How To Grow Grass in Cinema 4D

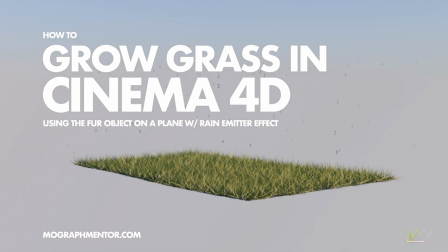(0:00)
So I want to walk through this growing grass animation and this little rain droplet animation as well.
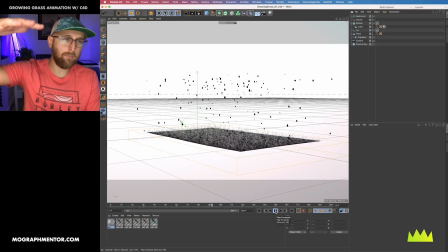(0:05)
So let's go ahead and dive in. You can take a look at the scene I have here. I'm using an emitter with some custom geometry that we'll create very quickly to
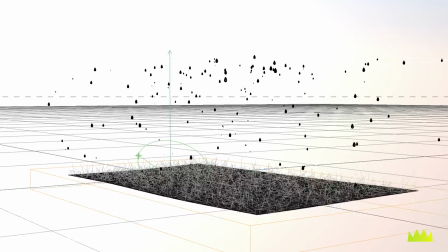(0:14)
create just a little bit of rain here and a little bit of a specific setup with the dynamics and all that.
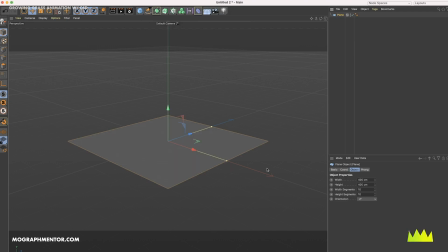(0:18)
So I'm just going to go ahead and start a new scene, and I'm going to drop a plane into the scene, and I'd like to see the lines. And I'm actually going to take this up to something a little bit more dense,
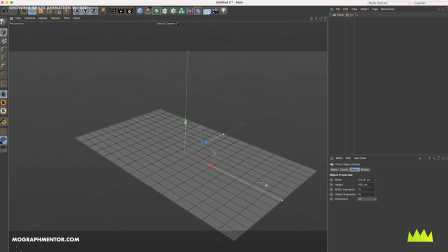(0:31)
let's say 15 by 15, make it a little bit more rectangular like I did in my first example.
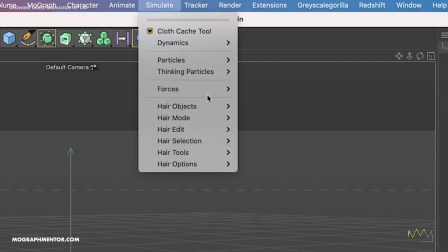(0:36)
And then let's actually just go up to the Simulate tab, Hair Objects, and add fur.
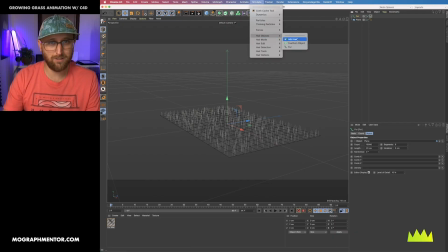(0:40)
Because I had the plane selected when I went up to the Simulate tab and selected the fur, you're going to see here where it says Object, it added the plane automatically.
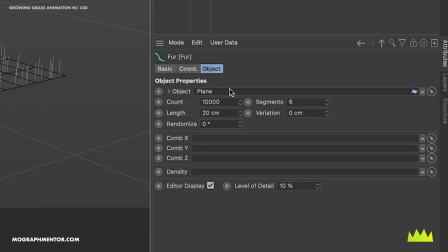(0:49)
But if on your scene you don't see the fur attaching itself to the plane,
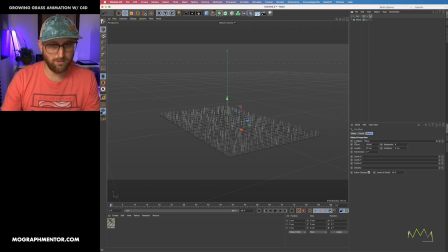(0:53)
just go ahead and drag and drop plane into where it says object, and that's how we're assigning what we want the fur to grow on.
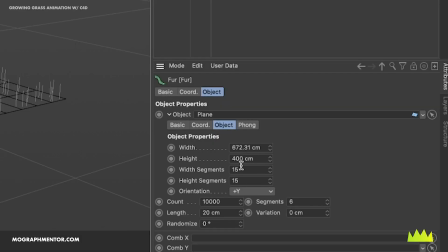(1:00)
And here we can actually see all of our underlying parametric object settings on the plane still.
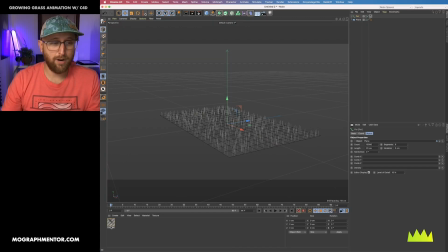(1:06)
So you'll also notice that when we created the fur object, it created a fur material, which is really the kind of default hair material, and it actually assigned it to the fur.
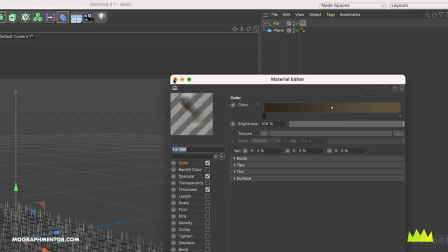(1:16)
So we need to make sure that that all got set up correctly, so that's fine.
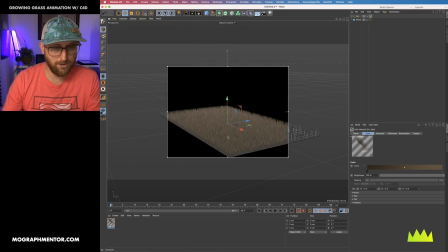(1:21)
If we go ahead and use the interactive render region, we can see the kind of effect that we're getting here.
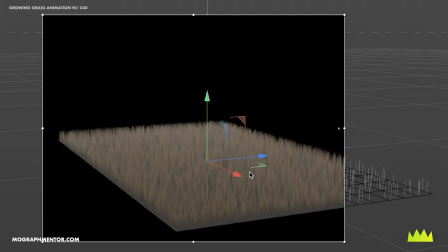(1:27)
And the effect is generally, it looks like a thin amount of brown fur, like you would see on some kind of animal.
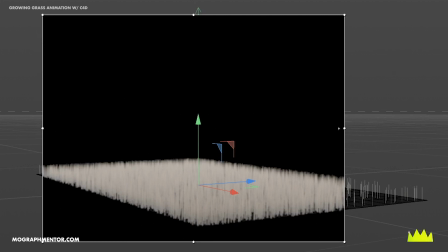(1:33)
And that's obviously not exactly what we want. And we need to actually go into this fur object and start to make some changes here.
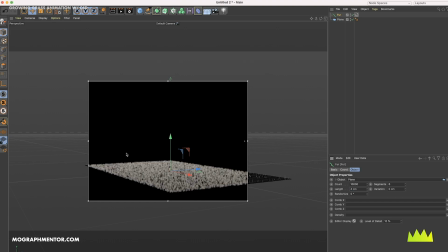(1:40)
So first of all, let's start with a shorter length to where we're actually revealing a bit of this underlying shape.
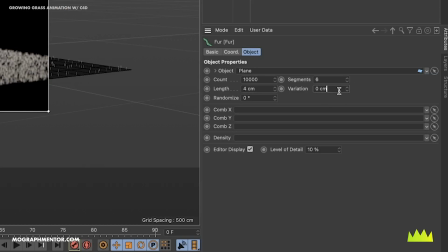(1:46)
And you know, one of the first big things we need is more variation.
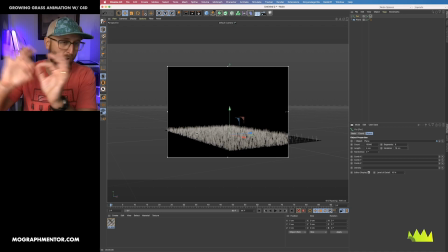(1:49)
So I'm gonna ramp that up pretty high because grass, you know, there's all the blades don't grow at exactly the same length.
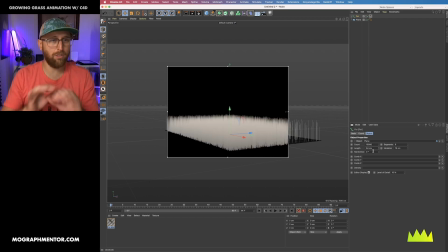(1:55)
As we start to increase this length, you know, we're still seeing that variation in there,
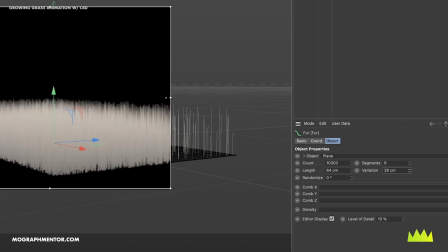(2:00)
and we can kind of play with that slider to see what is gonna make the most sense and kind of give us the best effect.
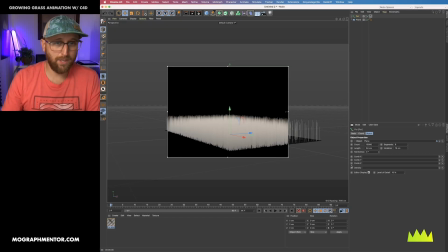(2:06)
I'm gonna leave it around 15. Now, the next big thing that we need to work with here is just the randomization slider.
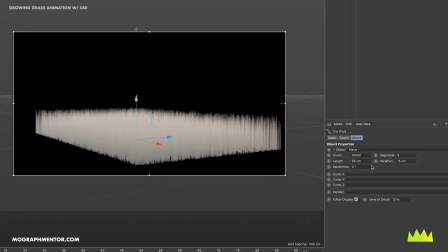(2:12)
And that's where, you know, this is looking way too perfect. So they give us this randomize where now it kind of looks a lot more like grasses. It looks like a field of tall grasses that are, you know, kind of growing across each other.
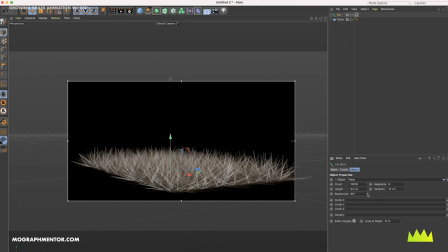(2:25)
So it's really important to randomize it. Of course, if we take it too far, you know, we get a slightly different effect, and that could actually be really useful.
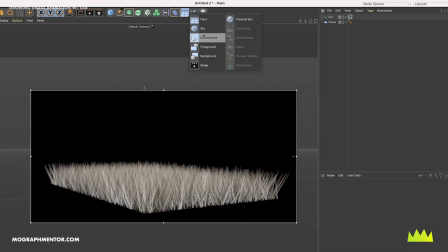(2:32)
Now, just to help see what this is gonna look like with lighting, I'm gonna go ahead and add a physical sky.
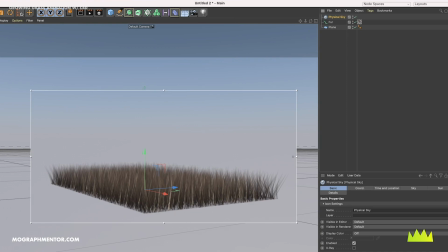(2:38)
And so, you know, that's necessary to really show us how these colors are gonna look.
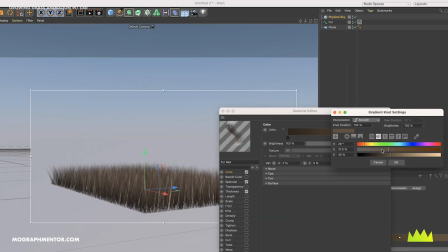(2:43)
So I actually wanna make this much lighter because right now it does look more like a brown fur. I think what we're going for is a little more akin to like a dead, you know, grass. So that's a little bit closer.
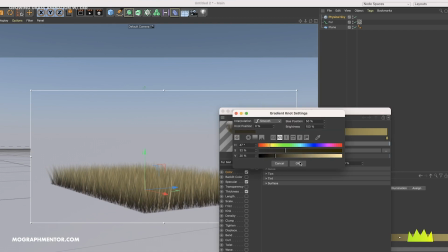(2:56)
And then this brown is probably just way too red and kind of rich and saturated as well, and maybe a little bit too dark. You can see as we start to pull back on the darkness, it starts to appear a little bit more like grass or grasses, because it wouldn't be,
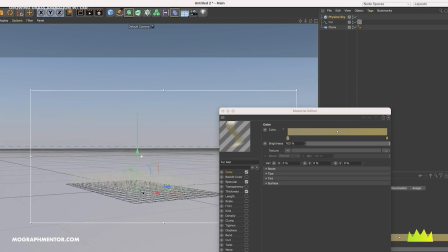(3:12)
you know, kind of that extreme.
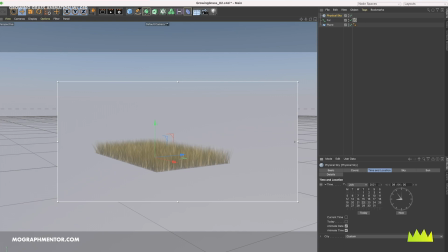(3:15)
So in my first example, I did actually decide to do more of kind of a sunrise effect where, you know, it's starting at something at like 7 in the morning and then going, I think it went to about 10 or 11 in the morning,
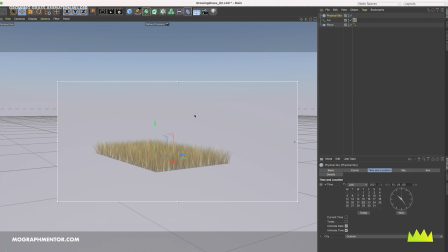(3:28)
where the sun is starting to move up. So the lighting gets a little bit flatter and less dynamic.
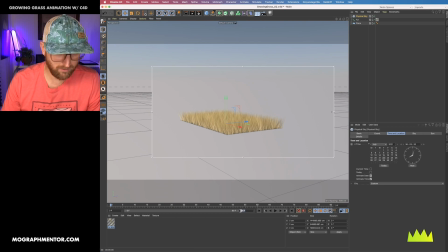(3:34)
So before I start animating anything, I'm going to actually extend this project out a bit to about 200 frames.
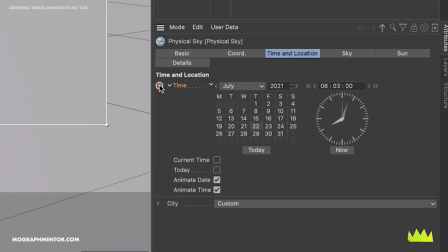(3:41)
And then I'm actually just going to perform this kind of lighting animation by control clicking on the time here at frame 0, go forward. And then I'm just going to go forward a couple of hours, maybe not even that far, something that looks a little bit better.
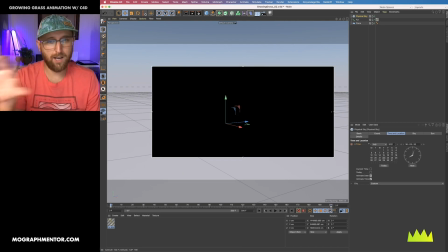(3:57)
So around 10 a.m. And so right off the bat, we're going to get this first kind of time-lapse animation, because that's kind of the effect we're going for and watching this grow.
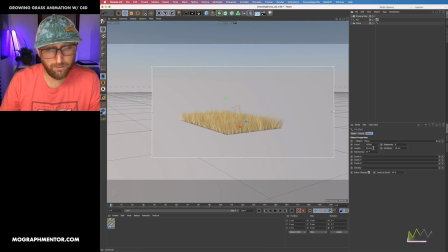(4:05)
Next, I'm going to animate the fur length.